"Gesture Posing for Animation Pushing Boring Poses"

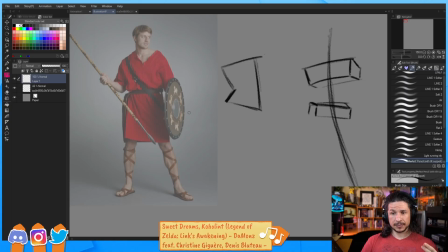748s
And from here, we can start to push things.
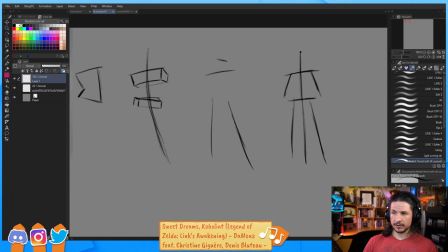752s
So with just these concepts here, we can go from here, and let's just do a quick little drawing over top.
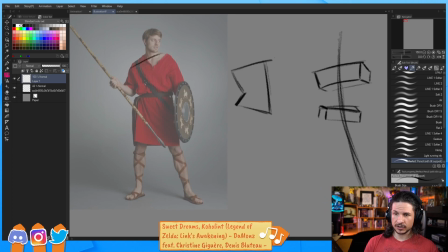760s
So I'm going to try and exaggerate the pose. We'll bring the shoulder up a little bit more, kind of push that twist of the body here, right through here. The hips come down on this side, so we get that kind of
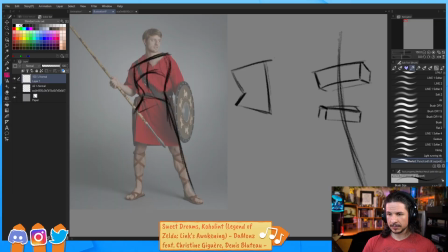780s
bend through here, and I'm going to really push that straight in this leg through there. So we're getting this twist in the body here.
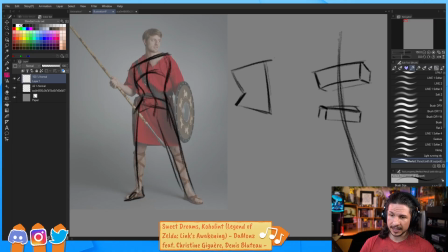794s
And you can do drawovers like right on top of the pose like I'm doing here. You could just do a gesture drawing on your own. Without doing a drawover, it could be a little thumbnail or even a keyhole drawing, which I'll show in just a second.
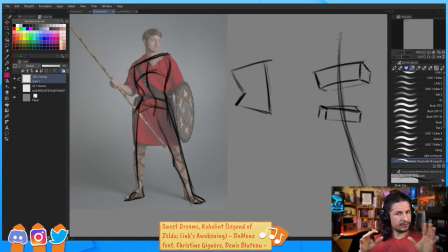809s
Let's see, can I get a playlist? I don't have a full playlist, but if you actually look right there and go to ocremix.org, which let's see, does it say OC Remix? Not there. So just do a Google search for OC Remix.
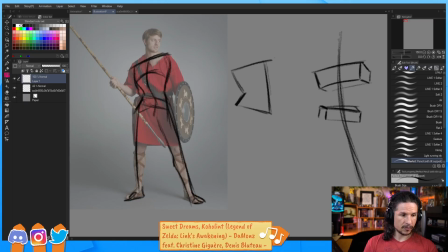830s
I can type. So it's Overclocked Remix. Go to ocremix.org. You can find all the songs that I'm playing here, and you can just search for the names. It's all free play songs and all basically remixes of video game music, which I really love.
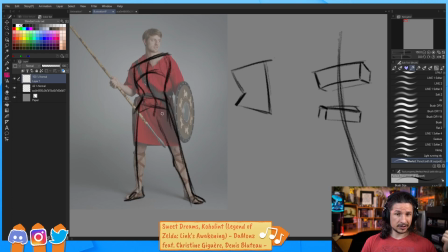851s
So definitely check that out and support the artist. There's a lot of really good artists on there. Okay. So let's kind of keep this going here. So we'll push that shoulder. Maybe if we want this character to like raise the shoulder,
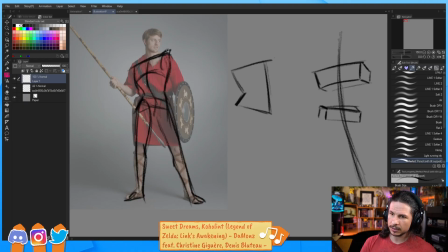870s
we can maybe push that shoulder up a little bit more, make him a little bit kind of stronger looking right there. The other shoulder we can drop down a little bit. So I'm just trying to exaggerate this posing ever so slightly.
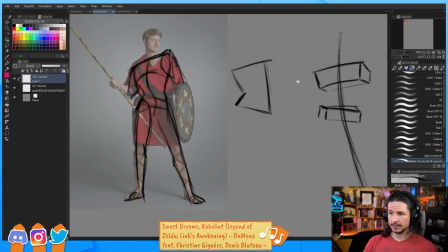884s
Now, I mentioned that the arms feel a little twinned. See how they're just kind of flat? Well, let's just push that. We made a note of it. Now let's push it.
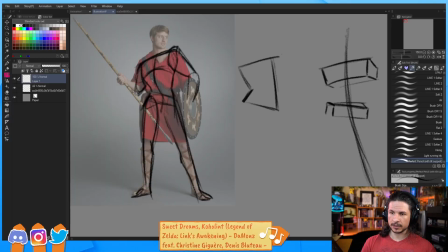897s
So this pose let's bring this shield arm out a little bit more. And this is going to help push that negative space in here. Make that a little bit more clear. The shield, I'm going to try to keep it as close as possible.
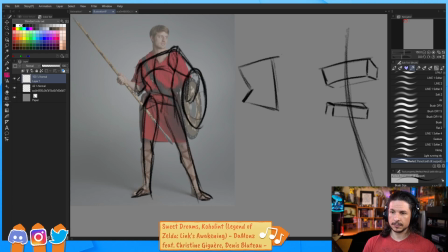913s
So the shield is going to be right here. Now we go into the other arm. Let's maybe push this angle a little bit more. Right now it's kind of flat and it doesn't feel like there's a lot of strength in there.
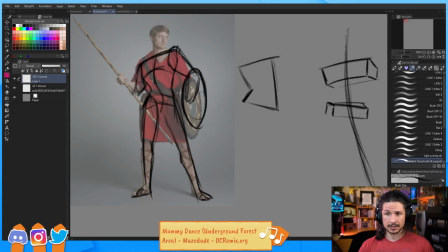926s
If we push this is what the whole point of exploration is. We try things. So don't just go, okay, I changed the angle of the shoulders and the hips and I'm good. Try to push things a little bit more where you can. So maybe this arm is just a little higher here.
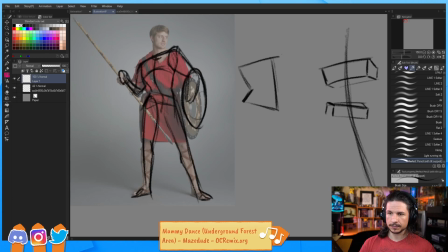943s
And you can see I'm trying to keep this drawing very simple overall. And then we've got the spear in there. Right there. And now we get the head.
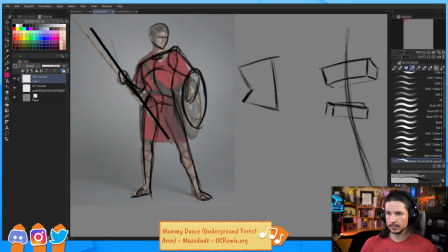Okay. So you can do it like this. And essentially what I'm trying to do is trying to push the straights versus curves on one side,
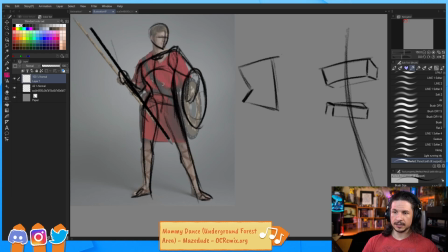972s
or on the sides here, and just exaggerating. Okay.
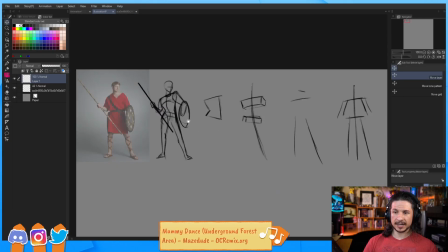978s
So how does this pose feel? Well, it's definitely much more dynamic than our first drawing right there, our first analysis drawing.
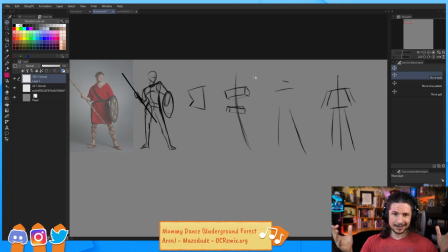987s
And no worries about interrupting. That's what these streams are all for, is answering your questions. So all of you always feel free to ask questions.